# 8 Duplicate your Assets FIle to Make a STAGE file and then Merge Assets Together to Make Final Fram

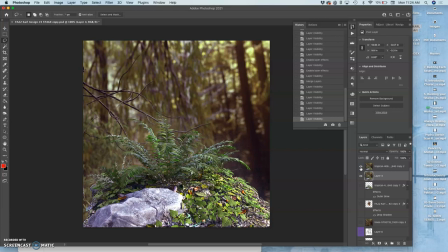12:40 The rock moves a little bit, but that's okay. We're not trying to be perfectionists. Now, turn on the next layer, make sure all the effects are turned on. I can also adjust these effects if I needed to, but they work just fine the way they are.
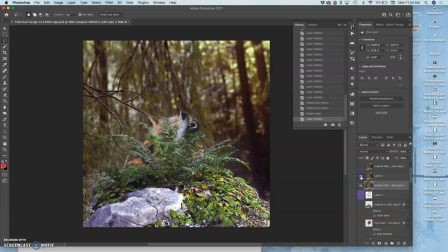13:00 Merge it. So then it goes from that to that, kind of shoots out. Boom. And I turn on the ones behind it. If it helps make sense, I'll turn off these background ones that are getting in the way.
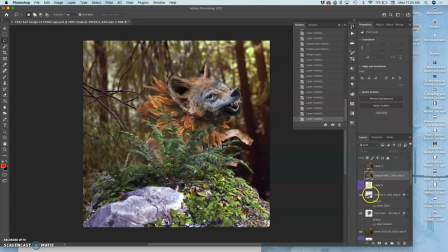13:20 All right, turn on the effects. The glow around the fern, the shadow around the creature helps separate them out. Merge them all together.
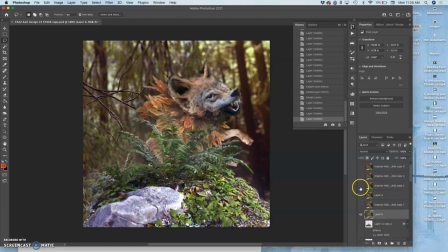13:36 Shows me it goes from that to that. So it goes boom, boom, boom, boom.
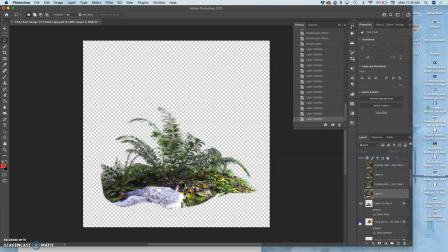13:47 Now I turn on these layers. Now I have the fern in front of the creature.
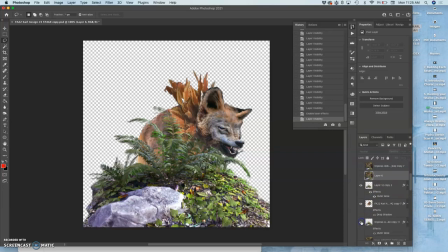13:53 I'll turn the effects on there. But the fern behind the creature, I don't know if I want the effect, so I have to kind of decide.
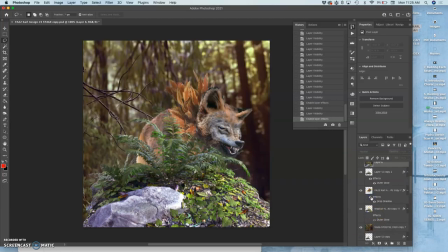14:01 And I want the effect on the creature. So, yeah, I think that's too much. I'm not going to have the effect on the back fern.
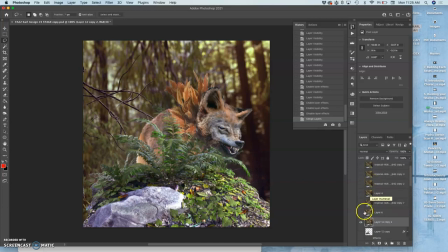14:16 So I'm just collapsing them all together so that they're each finished frames. This is like taking the photo of the setup. Ah, but if I don't have the effect, then we're going to get some weird lighting.
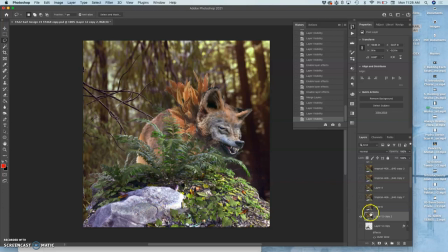14:37 That's all right. I can live with it. Nope, you know what? I'm going to go back before I merged. I'm going to turn off the effect on the fern in front and just turn them on the ones in the back. Because then it won't affect the lighting on the rock. And merge those together.